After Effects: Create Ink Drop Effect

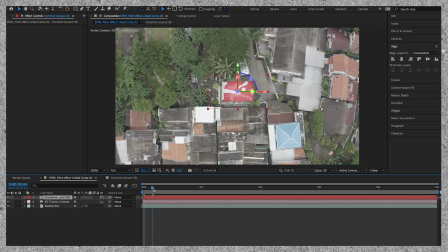4:09 We go back to our normal comp and you can now see that the common ground pitch is now glued to our main clip, to the badminton pitch.
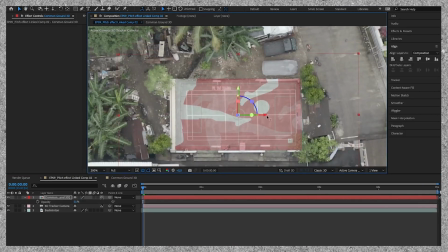4:17 To make it perfect, we need to adjust the position and scale so it matches the size of the badminton pitch.
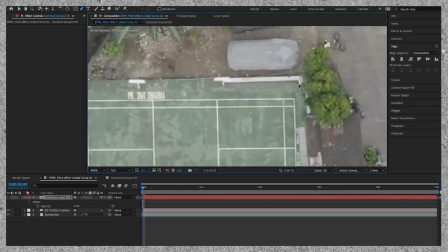4:23 And to really sell the effect, we're going to draw a mask around the things that are covering the pitch, for example, a tree.
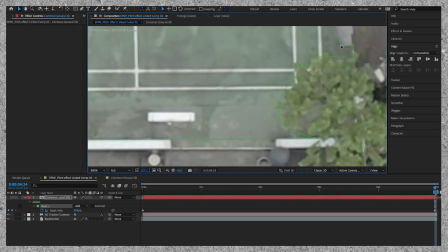4:29 And I'm going to speed this up for the sake of this tutorial. And that's that.
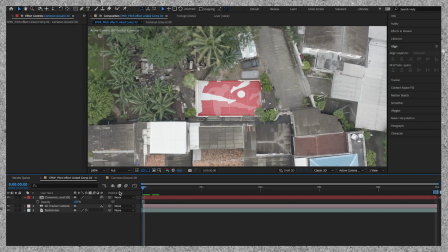4:35 We now have the common ground on top of the badminton field, but we want it to be a reveal.
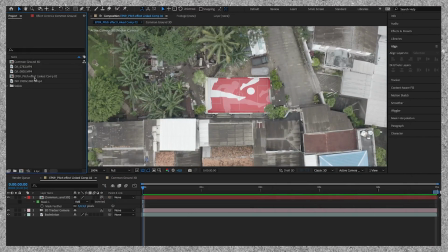4:40 To make this into a reveal, we're going to import the clip of the ink. I'm going to double click on the clip and select the part I would like to use for the effect.
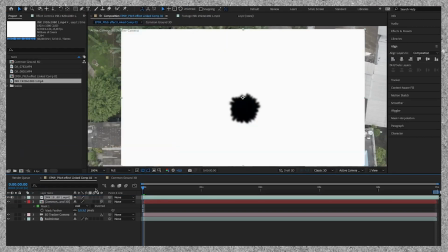4:49 Now that I've set the in and out points, I'm going to drag the layer on the timeline.
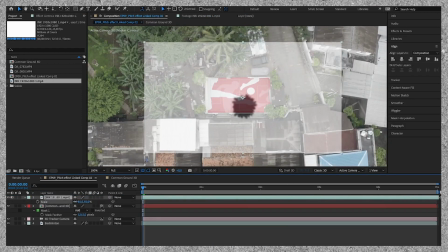4:55 First, I change the transparency. to be able to match the ink layer with the common ground pitch.
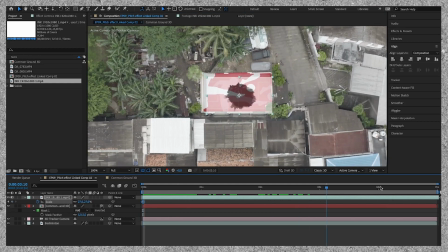5:00 Now that they match, I set keyframes for skill and position at the beginning of the clip.
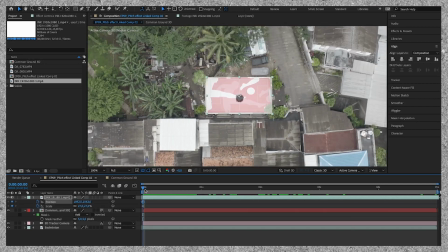5:05 I go to the end of the clip and I adjust them accordingly. It's important that the ink layer covers the common ground pitch completely for the effect to look good.
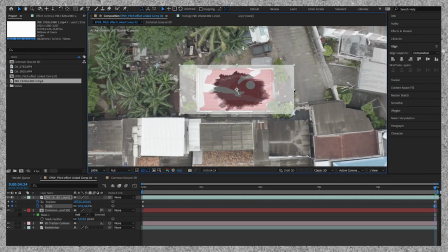5:16 Also, the order of the clips matter, because now we're going to use the track matte function,
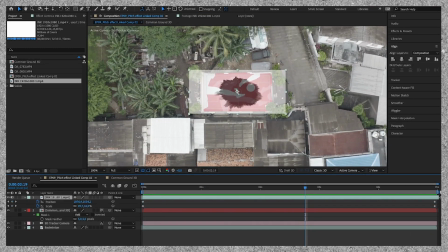5:21 and for this to work, the ink clip must be above the common ground layer. We go up to track matte.
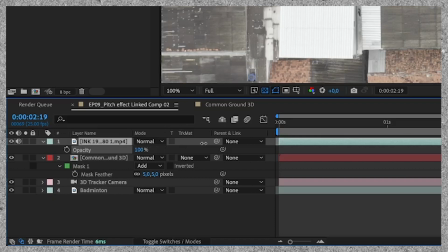5:27 If you don't see this, go to the bottom of your screen and click on toggle, switch and modes.
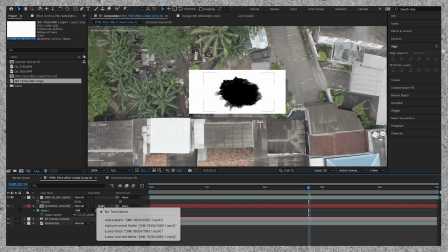5:34 Then we select Luma inverted matte. And there we go.
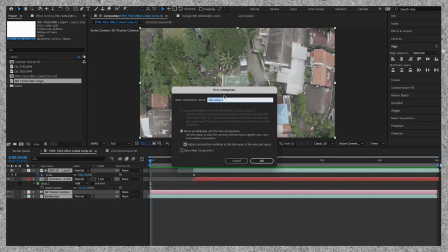5:39 Now the ink reveals the common ground pitch. We can make the clip a bit more spicy by adding some movement into the shot.
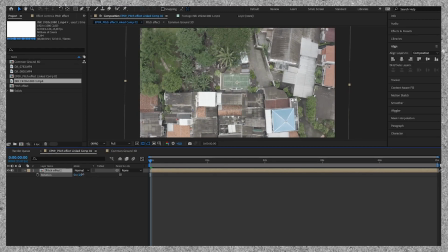5:46 I scale the clip to 115 and change the rotation to -5. I go to the end of the clip and change the rotation to 5. Now there's a smooth rotation in the shot and we made the shot a bit more dynamic. The effect is done, but we still need to do the colors and sounds, and that we will do in Premiere Pro.
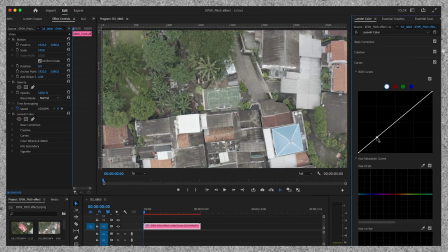6:05 First the colors. It's shot in D-Log, so I'm going to create some contrast by creating an S-curve.
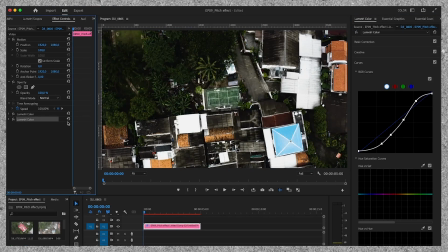6:10 I duplicate the Lumetric color layer, and on this layer I'm going to change the color.
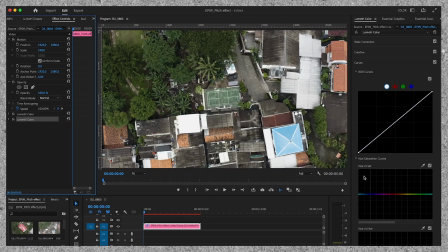6:15 If you want more in-depth tutorials about color, I have a series about color grading, S-Log3 footage and D-Log footage,
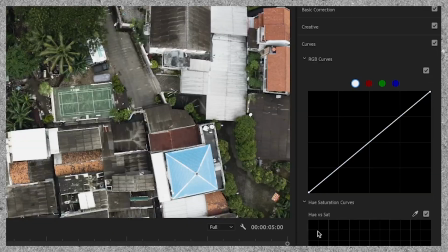6:22 and go more in depth about, for example, the function of certain sliders.
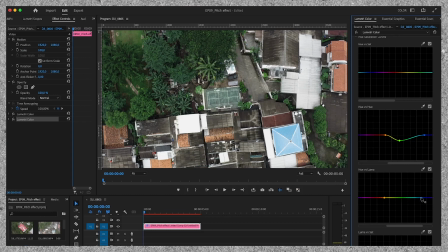6:26 I push the greens a bit more towards the blues, make the greens a bit lighter, and I'm going to add a bit more saturation in the greens.
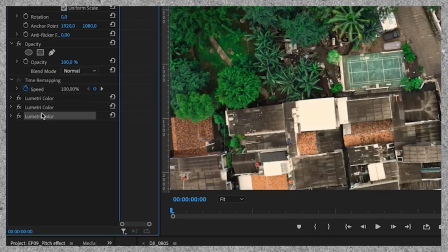6:37 We duplicate the Lumetric color effect again and reset the settings.
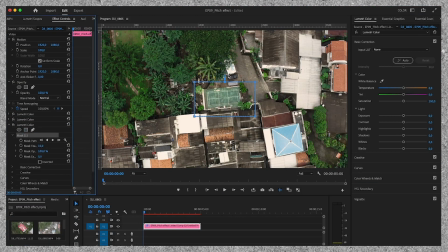6:41 Now, to make the pitch pop more and draw even more attention to the middle, I'm going to draw a mask around the pitch and change the exposure. As you can see, the pitch now gets darker, but we want the outside to be darker, so we invert the mask.
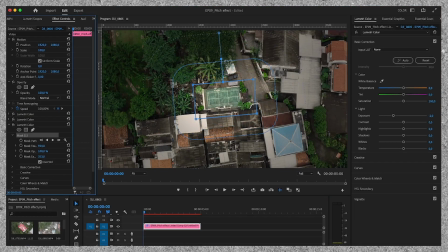6:55 We adjust the expansion and the feather of the mask, and we create a keyframe at the beginning of the clip,
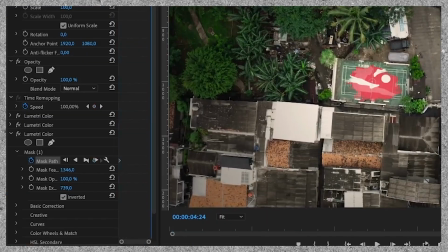7:01 and then go to the end to adjust the mask accordingly, so it still matches the pitch.
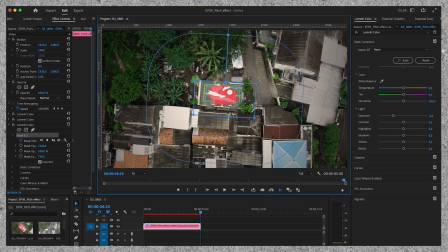7:08 This looks great, actually.
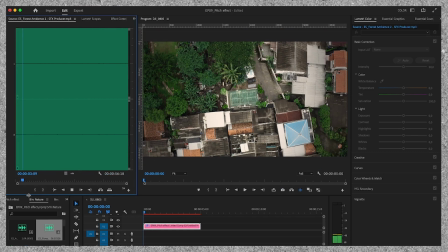7:14 For the sounds, I'm going to keep it very simple. Some ambience, nature sounds, and a hit to accentuate the pitch reveal.
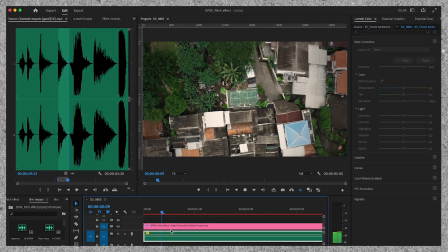7:22 And that's it. Let's have a look at the before and after.
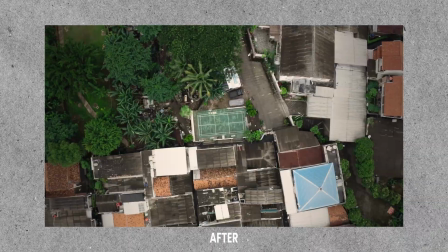Great. I think a great effect, especially if it can help tell a story. I hope you learned something new today from this tutorial. If you're going to use the ink effect, feel free to show me a DM, send me the video. I'd love to see what everybody creates. And thank you so much for watching, and I'll see you in the next one.